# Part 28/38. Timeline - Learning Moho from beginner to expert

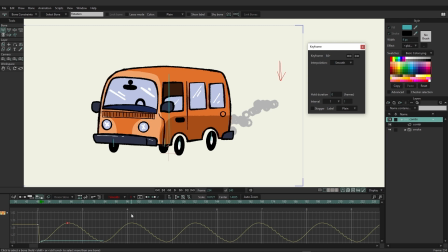497s
Now, I think the best way to demonstrate this is to choose two and you can very easily see what this is doing with the graph mode. It's essentially just playing every other frame and you're getting a more choppy look due to it.
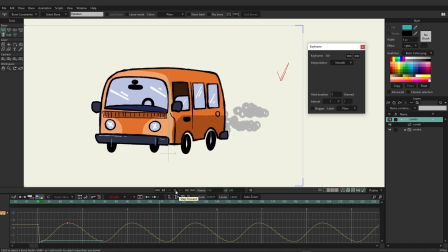511s
So if we come back here and just play this out again, you can see it almost looks like it has a lower frame rate, a lower tech look to it. Now what's interesting about that is if we come over here and let's change this to let's say three so we can really see that it's jittery
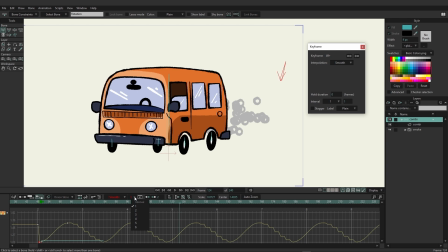530s
and I could also come over here to this keyframe right here and change it to three as well so that way it's going up and down just like that as you can see so now we have it always jittery no matter what it's doing with the animation we could come over as an example to the camera tool and I'm just going to zoom in.
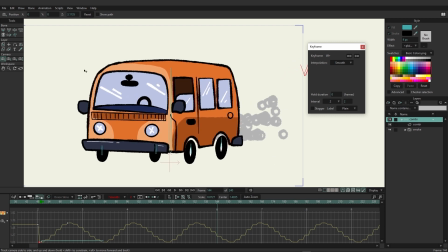549s
I'm going to hold an alt and just drag with the camera here to push into 3D space just like this.
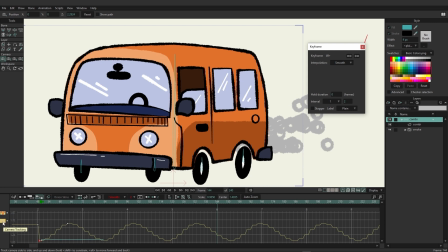555s
So now you'll see that we have this camera tracking. If I double click on it and we were to come in here, you can see that it has this nice smooth line. And that's because the camera is actually interpolating with ones versus threes.
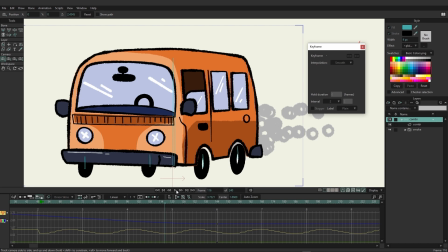571s
So what you could end up doing is creating smooth camera movements with more low-tech looking animation, which can help with some style effects as well. There's many reasons for intervals to be useful, and this is just scratching the surface,
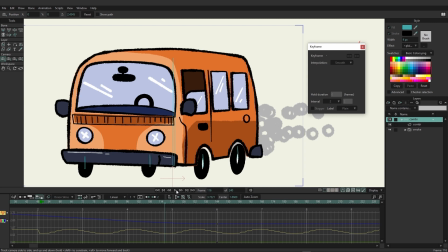586s
but hopefully if you find that you want to manipulate the way animations look, especially if you want to kind of give it more of a low-tech look, I would definitely recommend checking out the intervals with your timeline, because it can greatly change the way things look, and it might help bring it closer to the vision you had in your head.